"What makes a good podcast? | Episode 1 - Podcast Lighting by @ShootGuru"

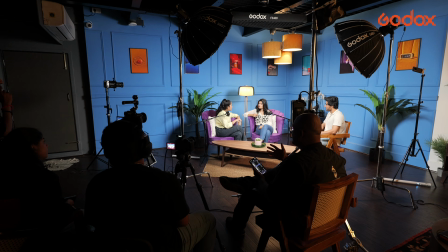So the key lights actually light my subject and some part of the background as well.
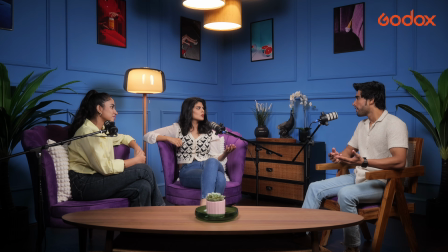But still, you can see there are darker areas in the set, and I'm going to turn on my indent lights, which are, kind of motivated lights which could be falling from outside or from any other lamp nearby, and we can create that texture in the shadow areas of the setup. This kind of gives it a layer, a depth, but there is something missing.
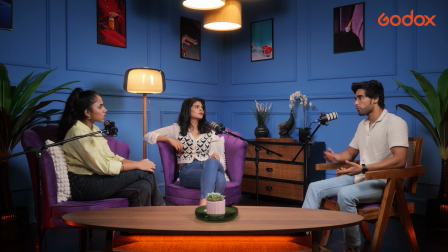There is no mood in this setup because it's kind of, well lit overall. So we add a layer using a motivated light coming from a window,
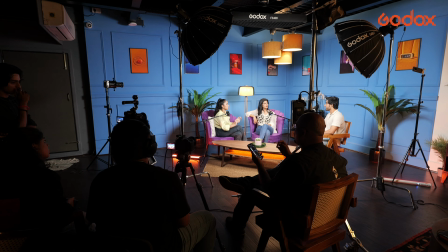and we are creating this light using a projector mount called BLP with a gobo of a window.
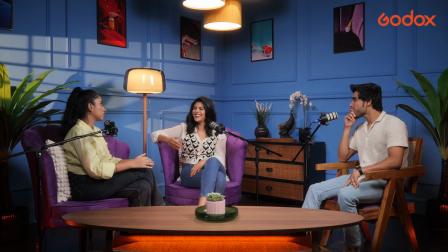And as you can see that there is more texture added to this set, and it is now more moody, and you can feel that the whole setup is come up alive without actually a fill light there.
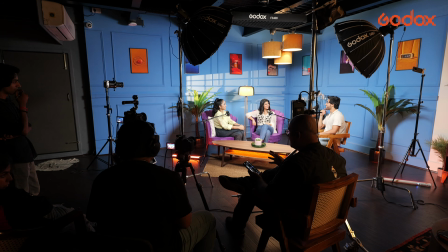Just to show you a difference what the fill light would create in this kind of a setup, as you can see it's more lit up, more bright, the shadows
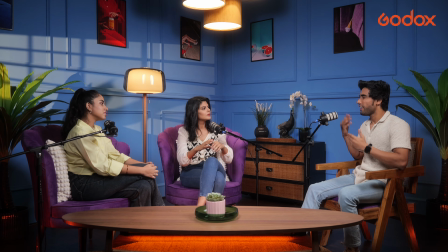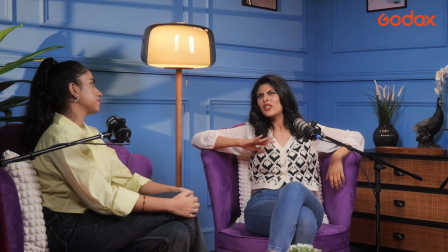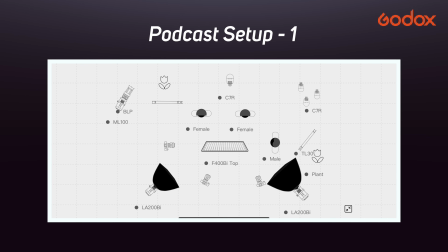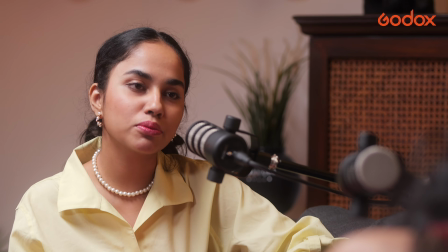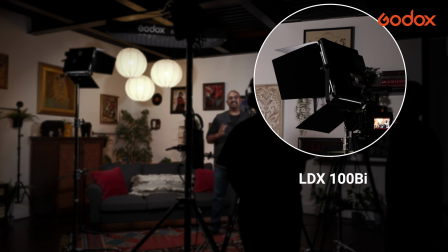using panel lights. As my key lights, I have the LDX 100 by and the LDX 50 by.
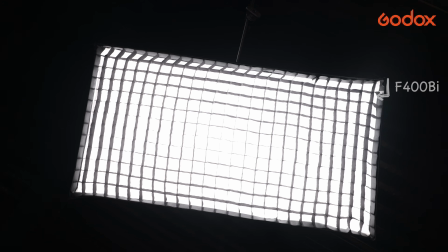As my hair light or the top fill light, I have the F400 by.
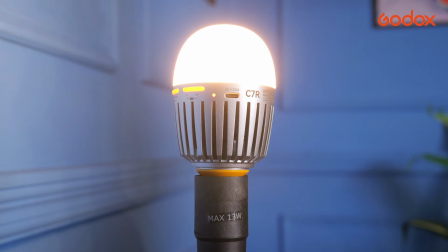पीछे मेरे प्रैक्टिकल लाइट्स में यूज हो रहे हैं C7R बल्ब्स, इधर है R1 एंड उस लैंप के अंदर भी R1 यूज हो रहा है,
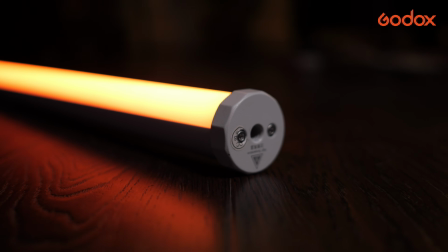एंड ऑफ कोर्स पीछे से एक ट्यूब दी है टू क्रिएट दैट एम्बिएंट मोटिवेटेड लाइटिंग टेक्सचर. पैनल लाइट्स के साथ मेरे को एक बेनिफिट मिलता है, देयर ऑलरेडी सॉफ्ट, आई डोंट हैव टू यूज टू मेनी मॉडिफायर्स एंड आई गेट अ लार्जर स्प्रेड,
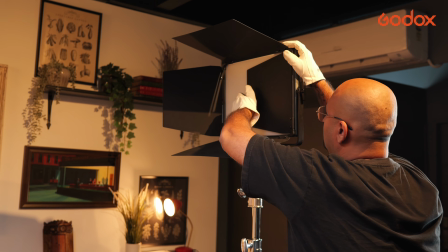एंड ऑफ कोर्स यूजिंग द बार्न डोर्स आई कैन शेप देम एंड आल्सो कट लाइट वेरेवर आई वांट. और इसी सेटअप को मैं अलग अलग तरीके से ट्रीट कर सकता हूं. आई कैन आल्सो क्रिएट अ वेरी मूडी सेटअप. पैनल लाइटिंग सॉल्यूशंस के साथ मेरे को एक और बहुत बड़ा benefit मिलता है, that I can run them on batteries.
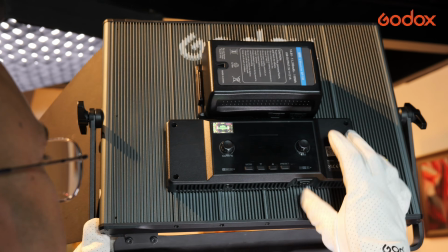Some of them use a V-mount solution and others run on NP batteries. So in situations where you don't have light sources, you can always run on batteries, and that also acts as a power backup.
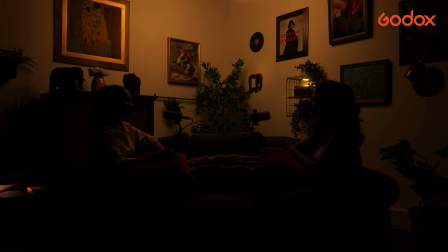Let's see how that works. So starting with the practical light, we see that there are lamps in the background which are casting light on the background on the wall. So we've used two portable lights, one in the drawer on the left bottom and one in the rack on the right, which is a reference of what the main light is.
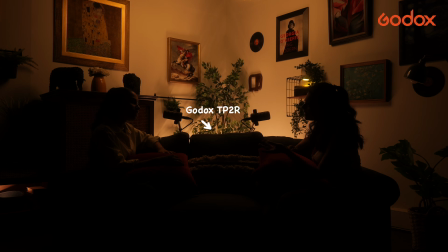Now I'm going to add a tube light from the back, which will again add more to the wall. Adding another practical light, which is a bulb on the side inside a lamp itself, and then adding a texture from the left will create more depth and more layer.
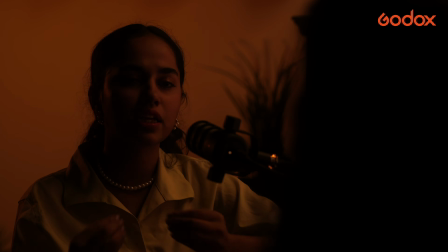Now I'm adding a hair light, which is an overall lit. So this is only with the top light hair light.
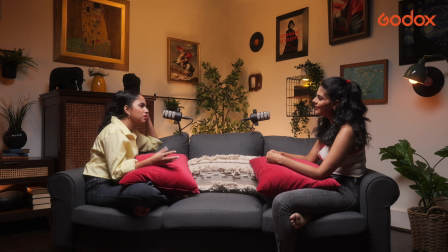So this could be a setup where it is a little bit moody.
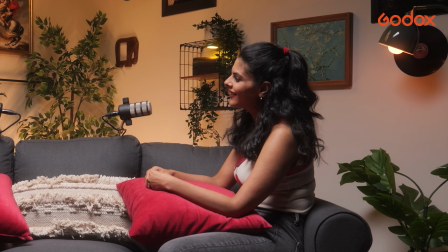There are some shadows falling on their faces, and it's more topish light kind of a setup.
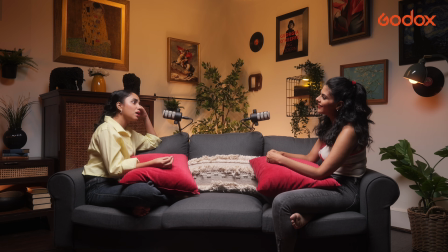But if I want to add key lights, that will give me more, light on the subject.
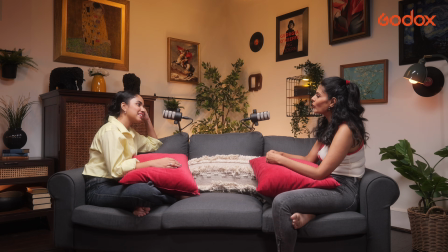That's one, and that is two. So now both my subjects are lit up.
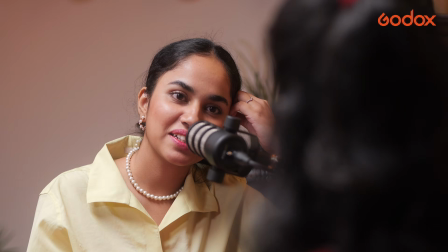There is a hair light atop which is acting as a fill light as well, and then there are practical lights which are adding value to the whole thing.
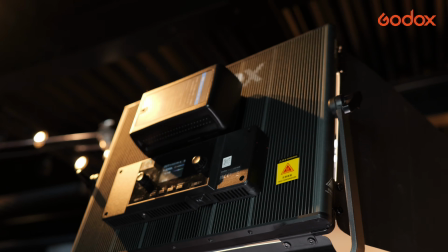The key light and the hair light are panel lights. Rest are tubes, bulbs, and portable lights.
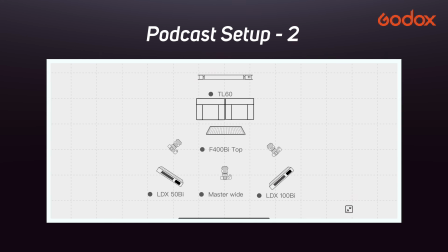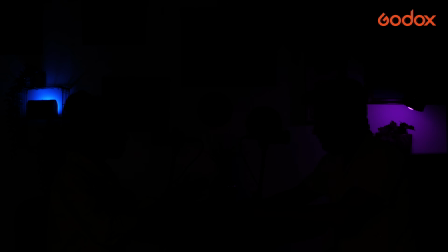For a third setup, we have created a conventional table style podcast setup.
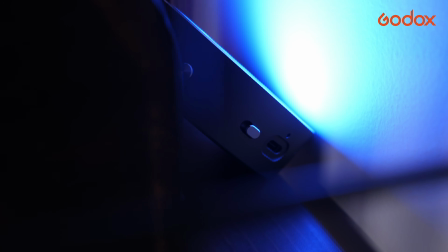इसमें हमने add करे हैं portable lights in the practical fixtures like the lamp and the rack on the back.